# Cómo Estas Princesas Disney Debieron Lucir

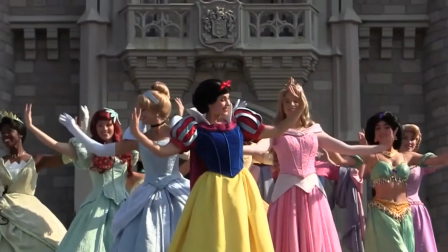0:00 Hola amigos, ¿cómo están el día de hoy? ¿Bien? ¡Bien!
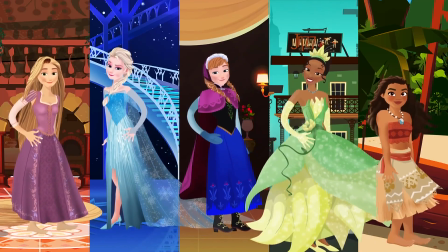0:05 Al hablar de princesas de la animación, Disney prácticamente inventó el concepto.
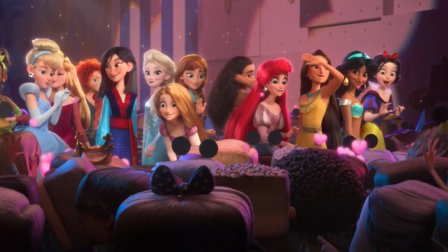0:10 Hablando de conceptos, estas chicas de la realeza no eran originalmente como las vemos en pantalla.
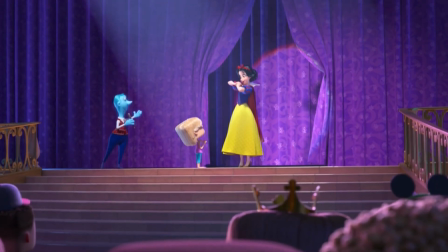0:15 Tomemos un vistazo a cómo estas chicas fueron imaginadas en un principio. Blanca Nieves.
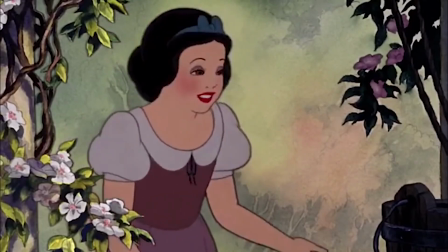0:23 Empezaremos con la princesa que lo inició todo. La chica que provoque una película de animación de larga duración podría ser un éxito.
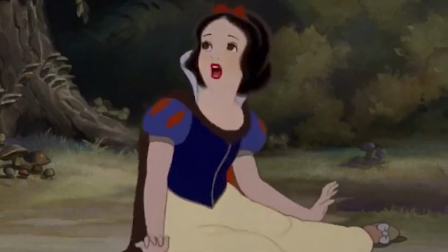0:30 Dado a que esto nunca había sido hecho antes, existió el desafío de asegurarse de que los personajes de la película no se vieran artificiales.
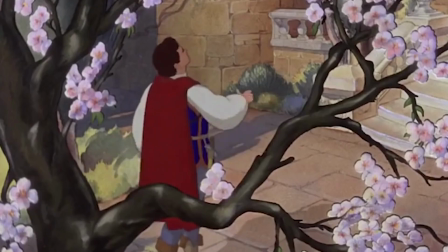0:38 De hecho, es por eso que el príncipe no está incluido por mucho tiempo.
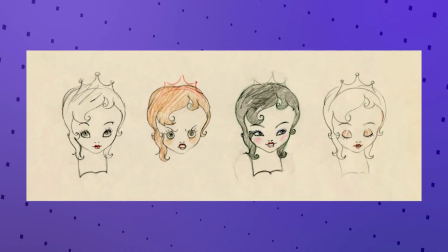0:42 Disney consiguió que la actriz Hedy Lamarr interpretara escenas para inspirar a los animadores, y su parecido con la versión final de Blancanieves es innegable.
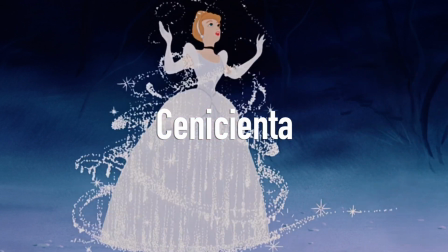0:53 Cenicienta Cenicienta fue mayormente y desde un inicio establecida como una rubia,
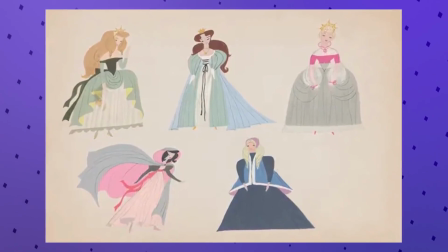0:59 dado a que eso era lo considerado como lo más atractivo en los años 50's.
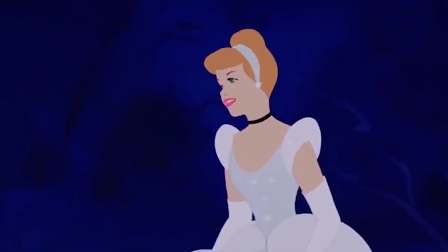1:03 Su diseño fue inspirado pensando en el tipo de chica que los hombres quisieran estar con y las chicas quisieran ser.
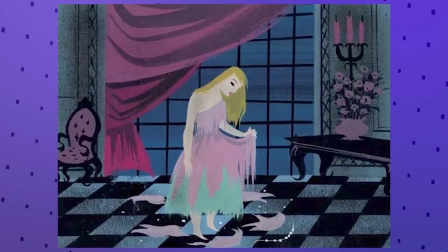1:10 Los conceptos de Mary Blair también fueron cruciales para el diseño de la chica de la zapatilla de cristal,
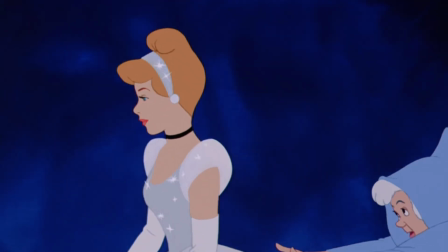1:16 y Walter estuvo tan impresionado con su trabajo que le confió muchas otras de sus películas.
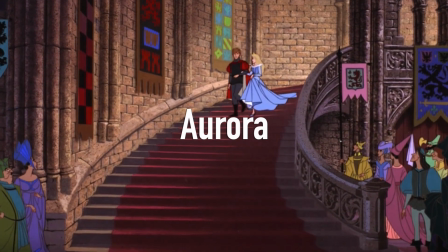1:22 Aurora La bella durmiente tomó seis años en completarse.
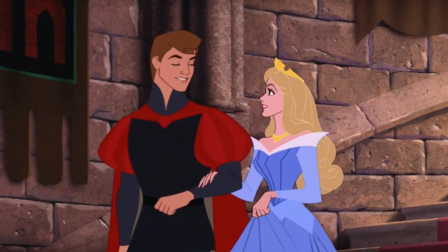1:27 En ese tiempo, Aurora pasó de una oscura imagen a la adorable, graciosa y somnoliente princesa que hoy en día conocemos.
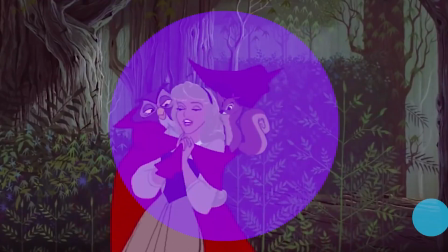1:34 Aurora fue la primera princesa con ojos violetas, y sus facciones fueron mayormente inspiradas por Audrey Hepburn,
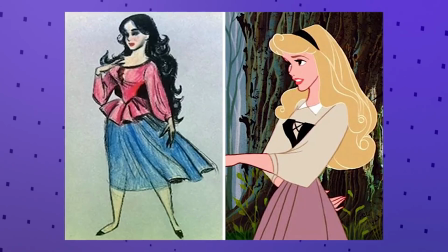1:42 lo cual explica la inicial y oscura cabellera.
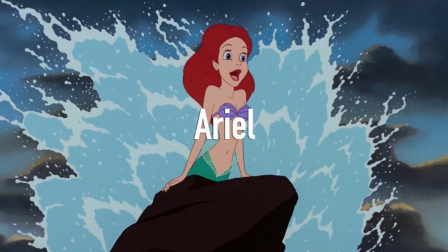1:47 Ariel ¿Sabías que Ariel no era originalmente pelirroja?
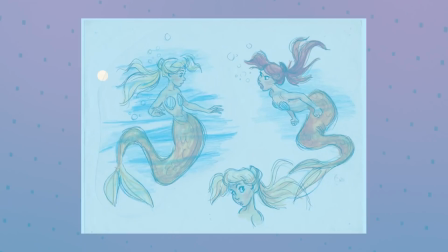1:51 Los animadores se debatían entre el rubio, rubio cobrizo y finalmente se fueron por el rojo.
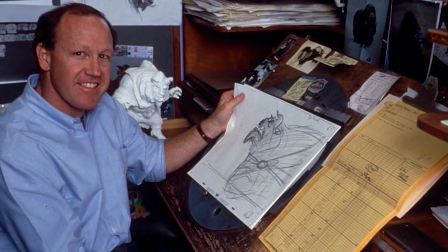1:57 El animador y artista conceptual de Disney, Glenn Keane, estaba a cargo del look de Ariel.
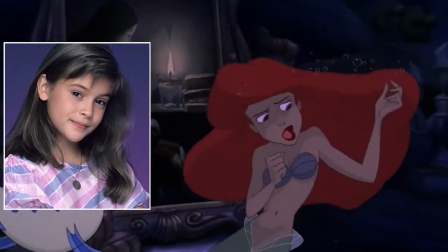2:02 Él dio crédito Salisa Milano por sus características. Y no, no es Albur.
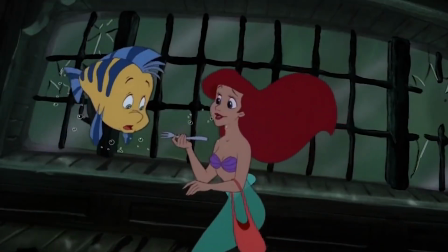2:08 Y para captar su hundiante cabello bajo el agua, él estudió imágenes del astronauta Sally Ride cuando estaba en el espacio.
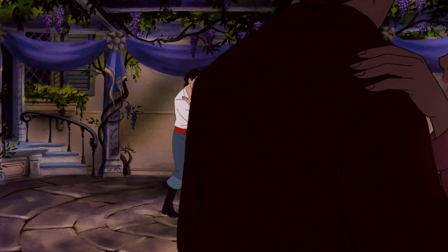2:15 Al parecer Ariel ha sido parte de tres mundos diferentes, mar, tierra y espacio.
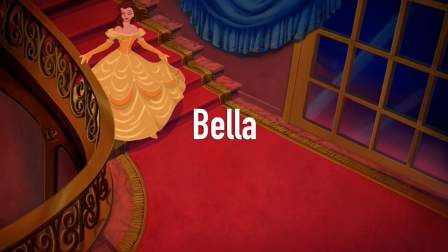2:22 Bella. ¿Te puedes imaginar a la Bella y la Bestia sin la música y con una trama más oscura?
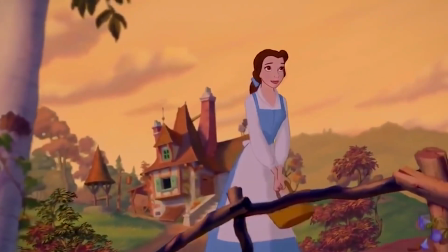2:28 Nosotros tampoco, pero es así como esta película por poco resulta.
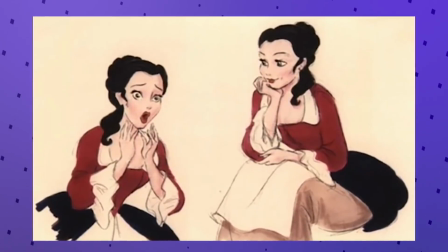2:33 En una versión temprana, Bella contaba con cabello negro, lo cual posiblemente se hubiera ajustado a la más oscura versión del guión.
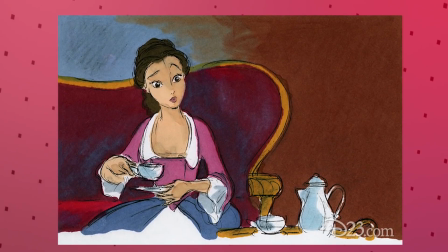2:41 Para aclarar las cosas, aclararon su cabello, suavizaron sus rasgos y la vistieron en su inconfundible vestido azul.
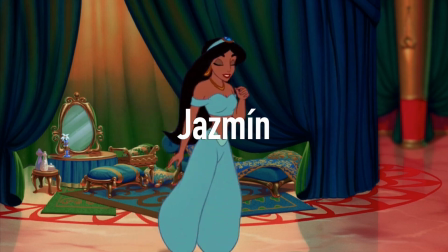2:50 ¿Jazmín? El primer amor de Aledín no fue Jazmín, sino su mamá.
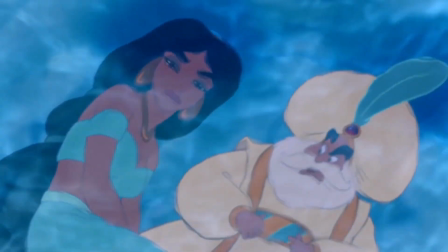2:56 ¿Sí? Aledín era el consentido de mamá, mientras Jazmín tenía un rol más pequeño pero más rudo.
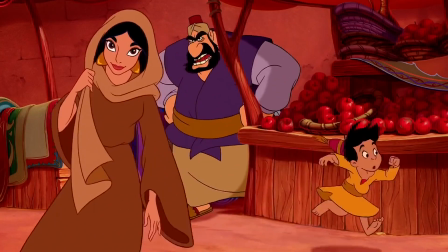3:02 Después de que la trama de la mamá fuese retirada, Jazmín fue puesta en escena pero perdió algo de su esencia.
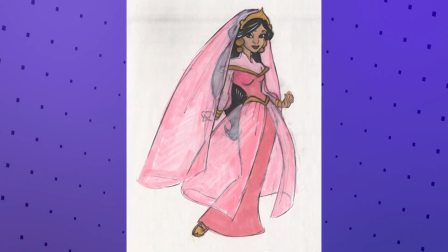3:09 Eso es mucho rosa.
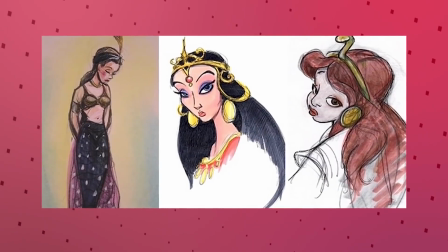3:11 Cuando los cabos sueltos fueron atados, la imagen completa de Jasmine fue inspirada por el famoso mausoleo del Tak Mahat.
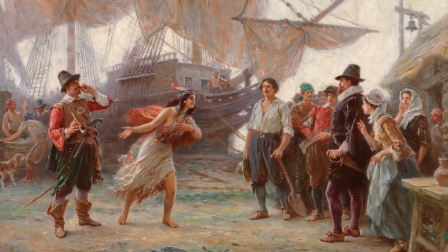3:21 Pocahontas La Pocahontas real solo contaba como con 11 o 12 años cuando John Smith apareció en su vida.
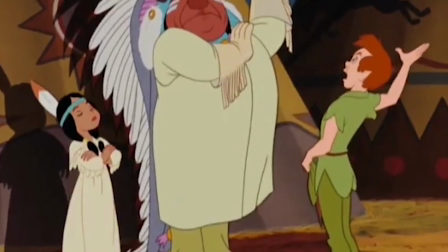3:29 Naturalmente, los animadores de Disney primeramente consideraron ilustrarla de esa manera, y hasta tomaron inspiración de una imagen de Tigridia de Peter Pan.
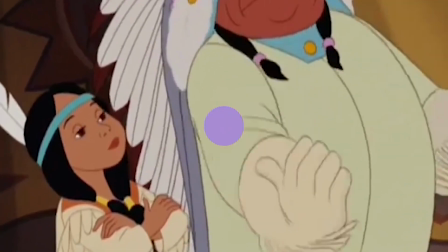3:37 La joven adulta que vimos en pantalla fue el resultado del gran éxito de La Bella y la Bestia.
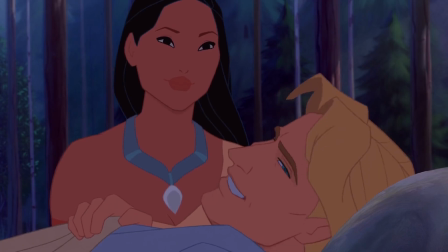3:43 Los ejecutivos decidieron irse en esa dirección al madurar a nuestra valiente heroína para que John Smith pudiera enamorarse de ella.
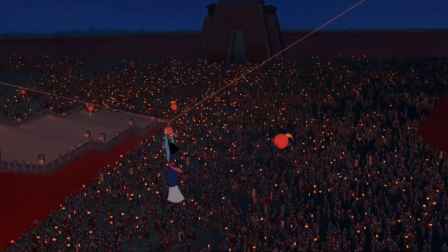3:53 Mulan Mulan fue una importante película para los animadores, dado a que esta no era una princesa ordinaria.
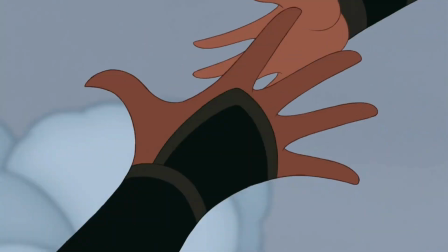4:01 Desde un inicio se determinó que ella no necesitaría un príncipe que la salvara.